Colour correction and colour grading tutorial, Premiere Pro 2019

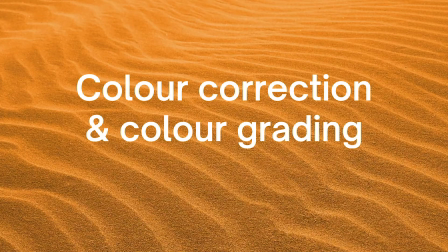(0:00)
Hi everyone, I hope you're all well. Sorry I can't be there in person today, but I've made you a tutorial to help explain some of the basics of colour grading and colour correction. I hope that your editing is going well and your videos are coming along and you're
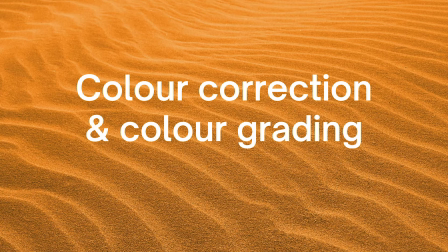(0:16)
getting to grips with Adobe because we'll be using Adobe for this process as well.
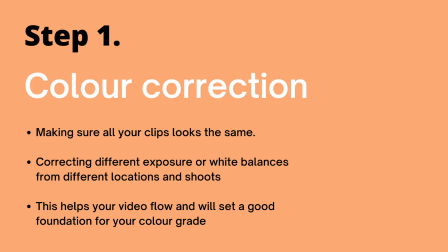(0:21)
So let's get to it. What is colour grading and what is colour correction? So colour correction is basically making sure all of your clips look the same in terms of settings such as exposure, white balance, things like that.
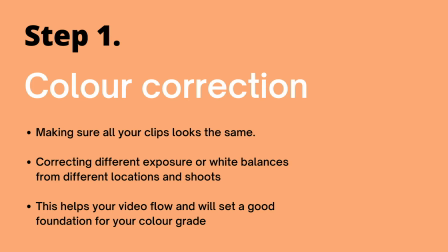(0:36)
You probably will shoot different clips in different locations and different light sources, so your clips will look different. Making sure that they all look the same gives your video a better overall look, makes it flow better, makes it look more professional.
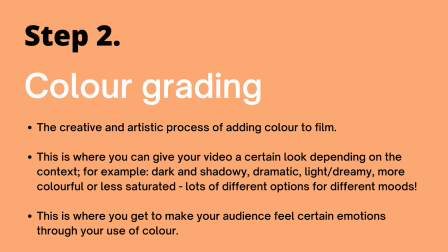(0:54)
So that's colour correction. Colour grading is the creative side of the process. You can give your video a certain look with your colour scheme, certain emotional feel, lots of different things you can achieve here.
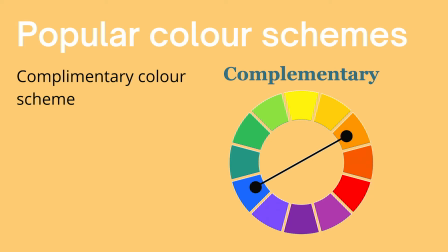(1:08)
This is where you can get artistic and creative. So I'll just explain a couple of popular colour schemes which you'll recognise. I like to keep a colour wheel with me just so that I can see which colours oppose each other on the colour wheel, which colours are next to each other,
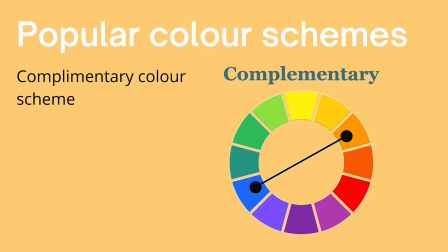(1:25)
because this really helps with the process. You have the complementary colour scheme. This takes two colours from opposite sides of the colour wheel. These colours contrast each other but also work harmoniously. An example of this is teal and orange.
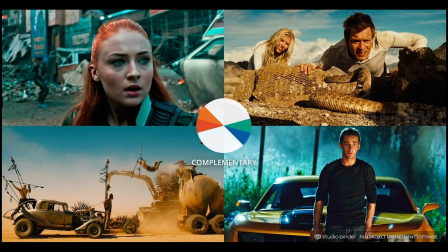(1:40)
This is really, really popular in Hollywood. It's a really cinematic effect that you get from using these two colours.
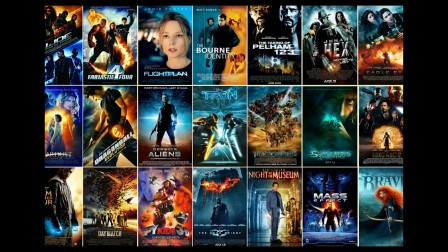(1:47)
It's popular with action movies and sci-fis.
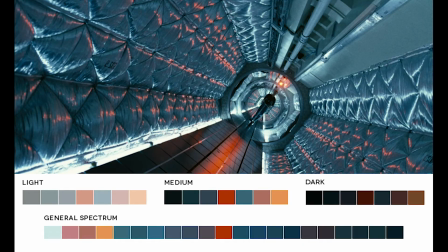(1:51)
And any colours that are opposite each other on the colour wheel, they actually contrast each other in really effective ways. So you can play about with this with any other colours. It doesn't have to be teal and orange.
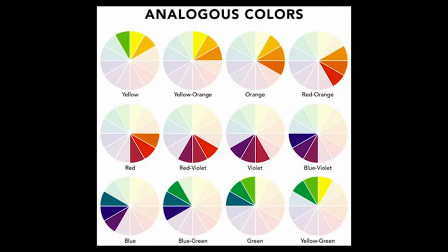(2:04)
Another colour scheme is the Analogous colour scheme. This uses colours that sit next to each other on the colour wheel.
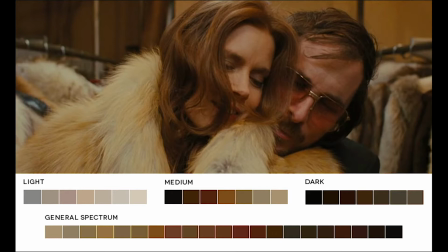(2:11)
This gives a warmer, more softer look. It's not as dramatic.
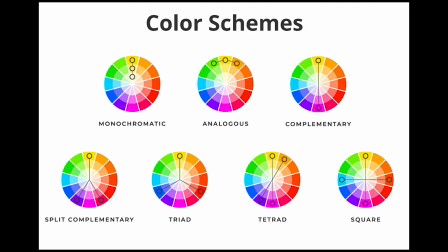(2:16)
And here are some examples of some other colour schemes if you want to look even further into this.
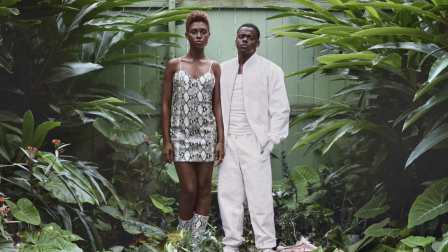(2:22)
There's a whole science of emotion behind colour and why we use colour in film, in photography, in art.
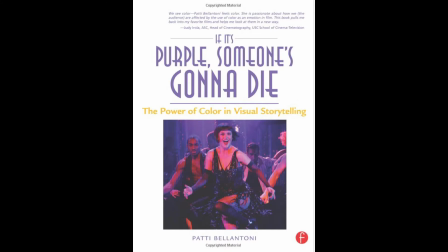(2:31)
I've just read the book If It's Purple, Someone's Gonna Die: The Power of Colour in Visual Storytelling by Patti Ballantoni. And she talks about in this book colour theory and the use
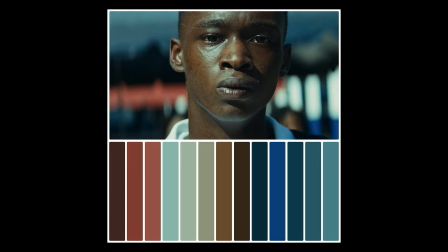(2:44)
of colour in film and how effective this is to create different emotions
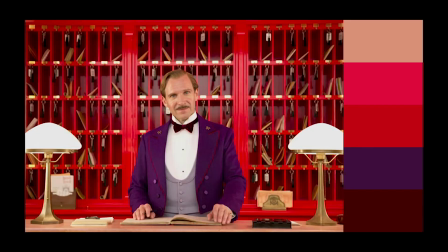(2:50)
and make the audience feel certain things and tell the story more effectively through the use of colour.
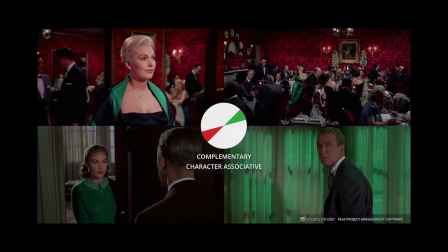(2:57)
Because we have all these different associations with different colours.
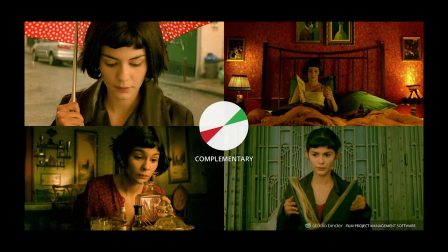(3:02)
The book is really well written. She talks about each colour separately and the different associations and effects that that colour can have.
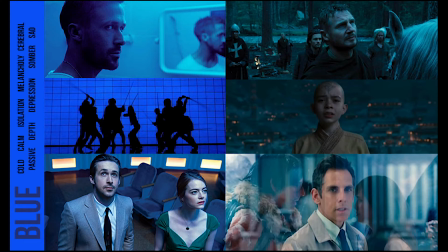(3:11)
So, for example, blue can be a very calming colour.
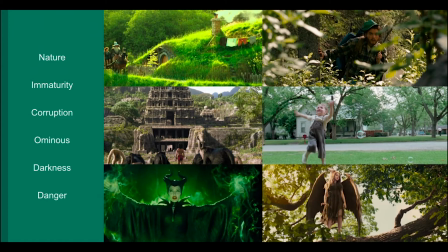(3:16)
Green is a colour that represents life. Green is all around us in plants, in nature, but green can also represent poison and death. So it can have two very different meanings.
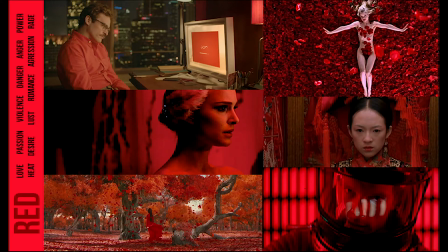(3:31)
Red can be passion and love, and it can also be anger. Red is a really strong colour that has really strong associations. Orange can be warm and homely and comforting,
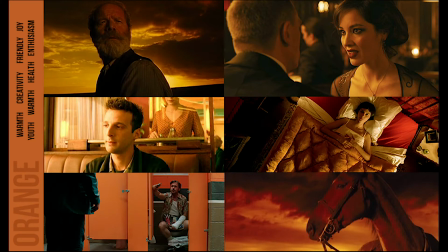(3:46)
but you can also use orange in the sky, and that can represent a poisonous atmosphere.
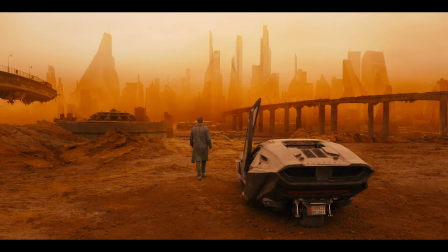(3:53)
For example, in Blade Runner, there's a very orange hue in the sky, which represents the pollution and the poisoned atmosphere.
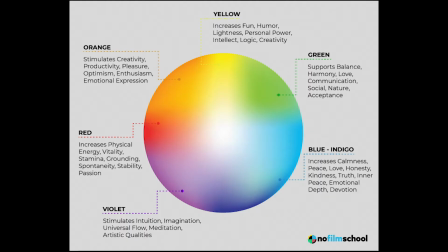(4:01)
Colour determines how we think and how we feel, and also our behaviours.